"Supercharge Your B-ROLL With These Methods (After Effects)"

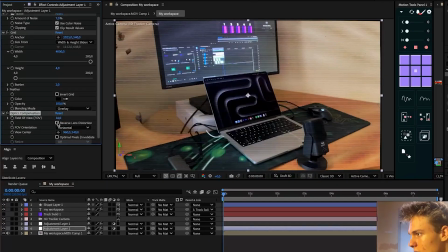(8:15)
So I'll make this field of view like 16, and I'll click this reverse lens distortion, and yeah, that's pretty much it.
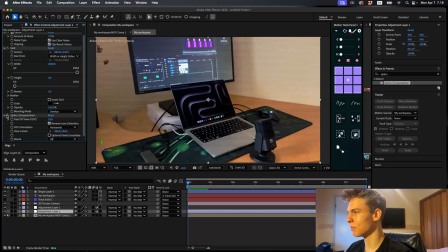(8:22)
You can see without it, it's super flat, but with it, it gives that little roundness look, you know? Pretty nice. And I think we'll finish these effects off with a vignette. So this one, I'll up the vignette a bit, make it look nice, something like this.
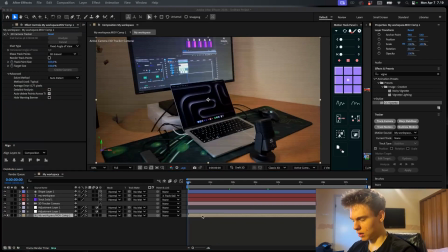(8:35)
And yeah, this is looking pretty good. Now there's one more thing we can do to this. We can add a Lumetri color to the pre-comp here, and we can kind of play around with the colors. This color correcting is a pretty nice way to make B-roll look better.
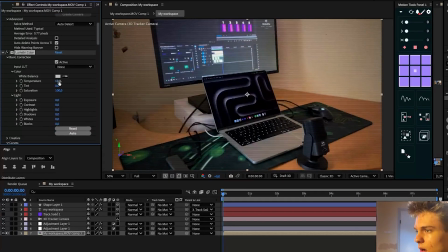(8:46)
I'll go over to the basic correction, and the way I do color correction for B-roll is I play around with these things until it looks good. There's really not much to it. I'll just kind of move these around, try different things, whatever will work.
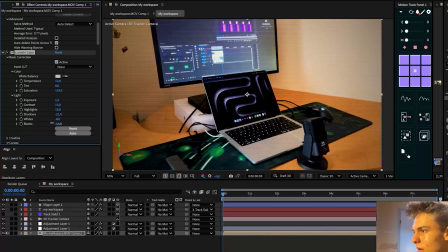(8:59)
I'll go with that. Not rocket science, guys. Simple stuff. Now I'll go to the curves and I'll make a curve kind of like this. Push this down, push this up, push this up. This is what I usually do. And you can also go to the hue versus sat.
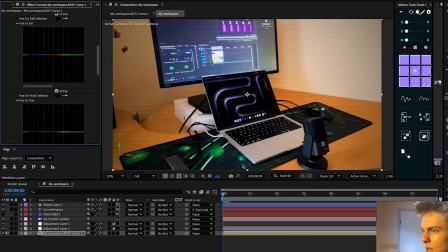(9:14)
You can play around with this color. So for example, I have some green on this mouse pad. So what I can do is I can make a dot here, and I can kind of push the green up in the middle to make it pop even more. And same for the purple on the image. You can do something like this and make the purple pop even more.
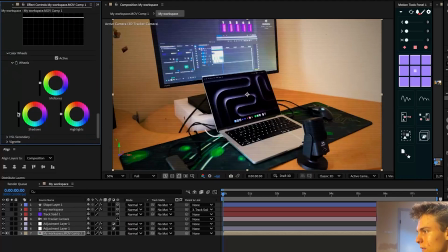(9:29)
And that's looking pretty good. Then also in the color reveals, you can decrease the shadows a bit, make it look so much better. Maybe make the shadows a bit more to the blue side. I think I like that. Awesome.
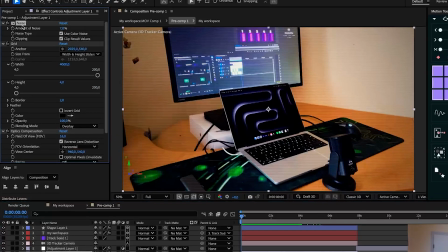(9:40)
And now these effects in the adjustment layer, you can just select the first one and select the last one by holding shift.
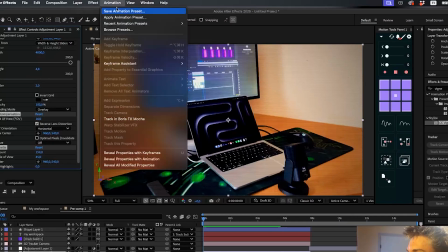(9:46)
And just go over to animation and save an animation preset.
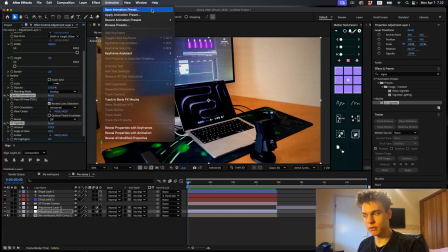(9:49)
And you can just save this as a B-roll preset, slap it on every B-roll you use, and it'll make your edits so much better, make your clients so much more happier. So definitely do that. It's gonna save you so much time. You don't have to add these individually every time.
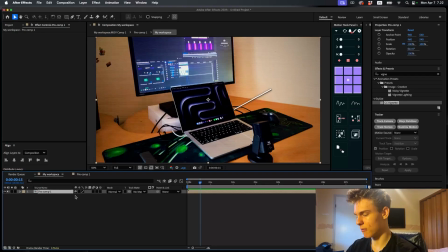(10:03)
But yeah, I'll show you one more thing, which is how I would make this appear on the screen. It would be pretty simple. So making a position keyframe here and just pushing it up,
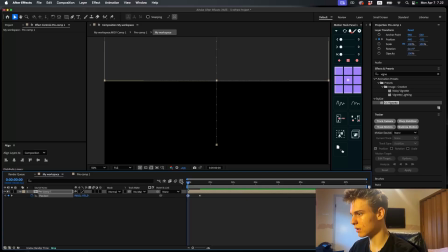(10:13)
kind of like this, pushing it up like this, and just easing these and making a left graph.
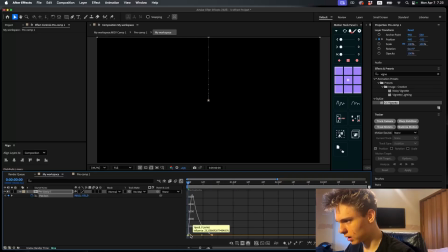(10:21)
So pull this to 80 and pull this to 20. That's the basic left graph, and putting motion blur on.
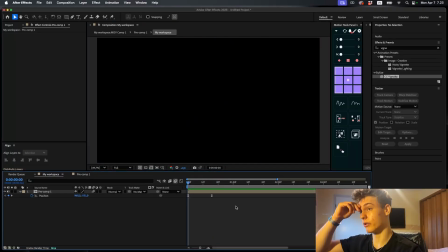(10:28)
I really like this. Not a lot of people use this. They try some crazy transitions, but this is just a really clean way to put on the B-roll. Oh yeah, this looks absolutely incredible. Here's the before and after.
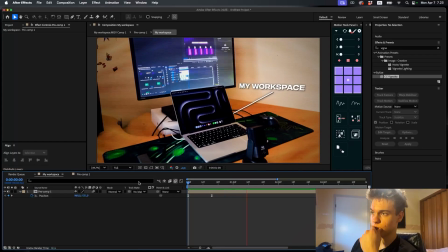(10:44)
Made it look so much better. Now, thank you guys for watching. Check out this video for more.
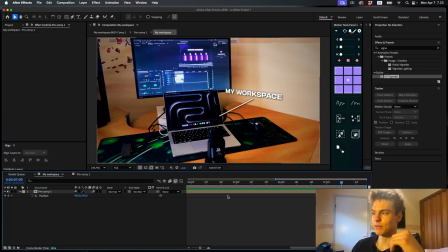(10:50)
And go ahead and subscribe to the channel to see more awesome After Effects editing tutorials. And yeah, hope you enjoyed and take care.